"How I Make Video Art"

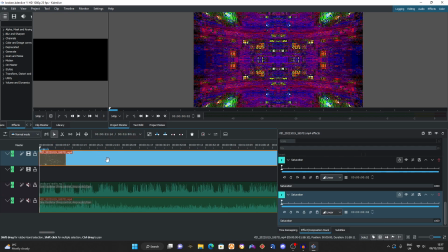And by streaming, I kind of picked up on how to use it from editing videos. And I started to discover that it operates like Photoshop with the filter system. I can apply, and it's probably not as sophisticated as Adobe Premiere,
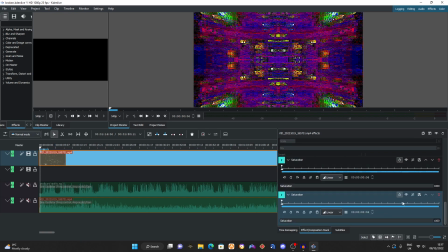but it gives you some tools to play with. And if I turn down the saturation
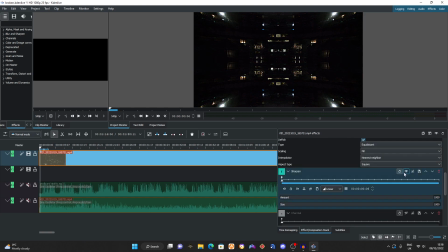and turn off things like sharpen, defish, which is like a fisheye lens thing. It gives the impression of a fisheye lens. Take away the denoiser and the mirrors.
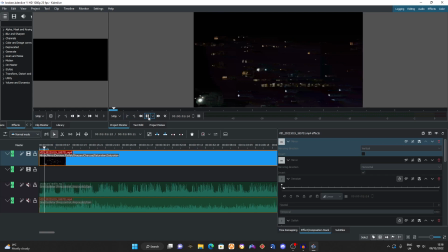You have the original image, and I guess the idea was I was taking the original image and I was constantly altering it until it became something entirely different.
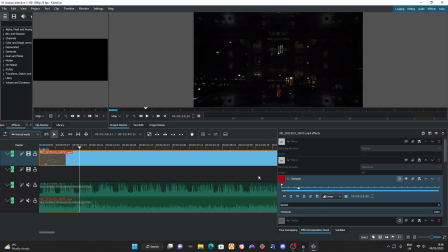Something but basically unrecognizable. And one technique I was okay, that's not what I wanted to do. Yeah, there we go. And one technique I was using was denoisers.
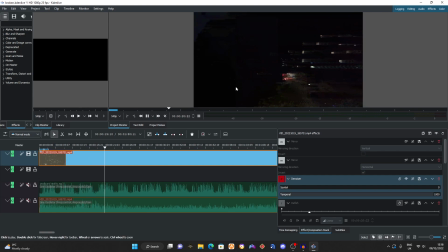And denoisers basically, generally it reduces the noise in a video, but in more extreme cases, when you turn it all the way up, you can create something that has like,
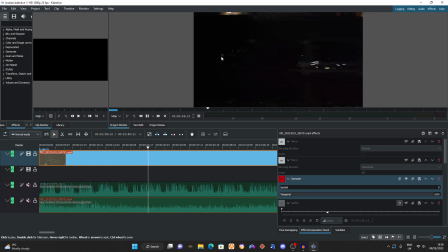I'm still messing with it, but you can, the artifacting remains, it kind of adds a blur. And instead of the artifacting going away, it kind of remains and it blends into each other. So instead of showing up and then disappearing every second, you get something a lot more smoother, a lot more abstract.
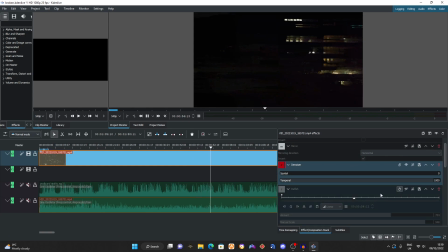And I've been playing with this quite a bit. I then applied charcoal.
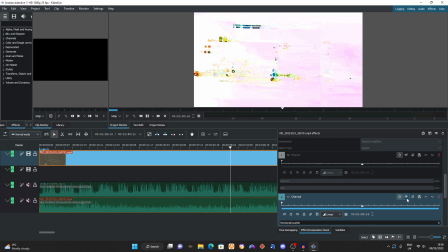And this is something that didn't make the cut in the end, but it essentially created this like it acts like how like the drawing tool in Photoshop does. You know, it identifies lines and it kind of traces them,
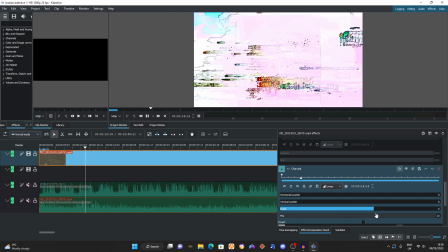or at least brings a degree of like definition to them. And this didn't make the cut in the end, but it was all right.
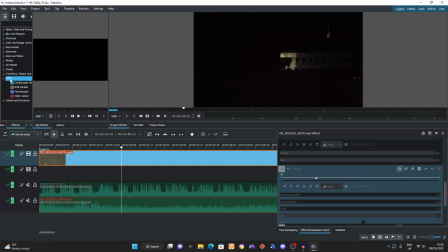I think it was interesting, and how you add these effects is you go to the effects window and you just I'll add something that kind of overlays. I'll add it there, and essentially what it does is it applies a filter on top,
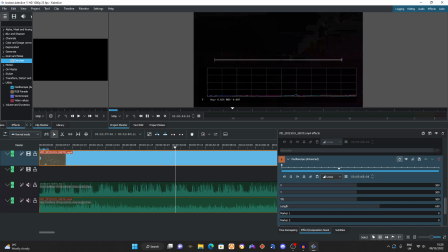or a kind of the utilities are more complex. I don't understand those yet. I think they're for video values. That's more for like professional editing, and yeah, that's all right. I think I might explore that,
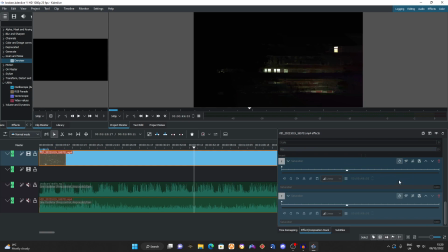but basically what I continued to do is I added things like saturation instead of
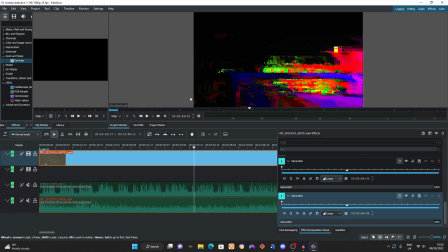like adding color using the charcoal tool. I kind of added color using saturation and created something quite like abstract, quite interesting. It almost reminds me of like interpolacing. It kind of morphs and warps in a very kind of naturalistic way.
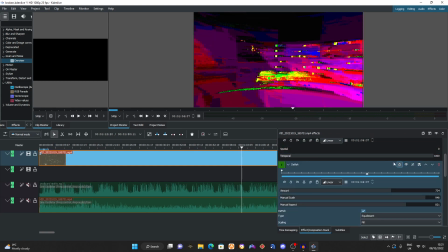And then I added defish, which kind of gave it this kind of rotating dimension.
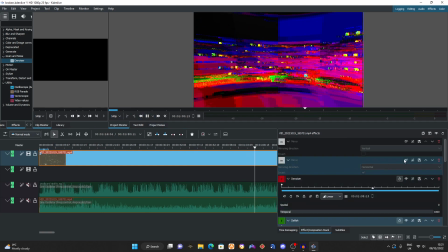And after that, I mirrored the video.
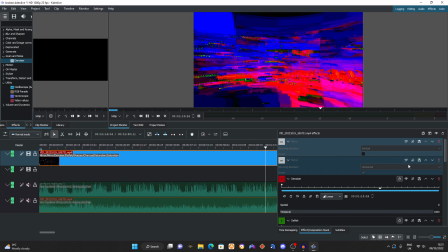I mean, that's the vertical mirror, and that's the horizontal mirror.
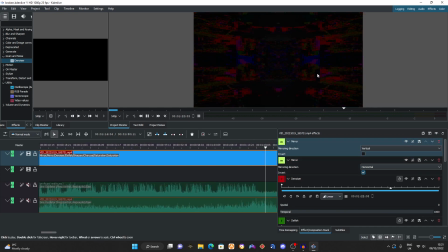And I mirrored it twice to create this kind of like strange portal effect.
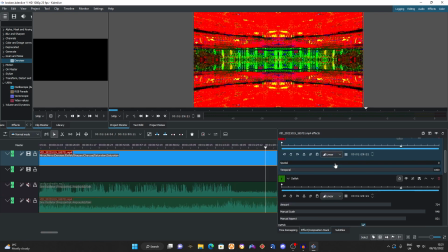And all this is be underneath all the jargon. It's essentially just applying filters.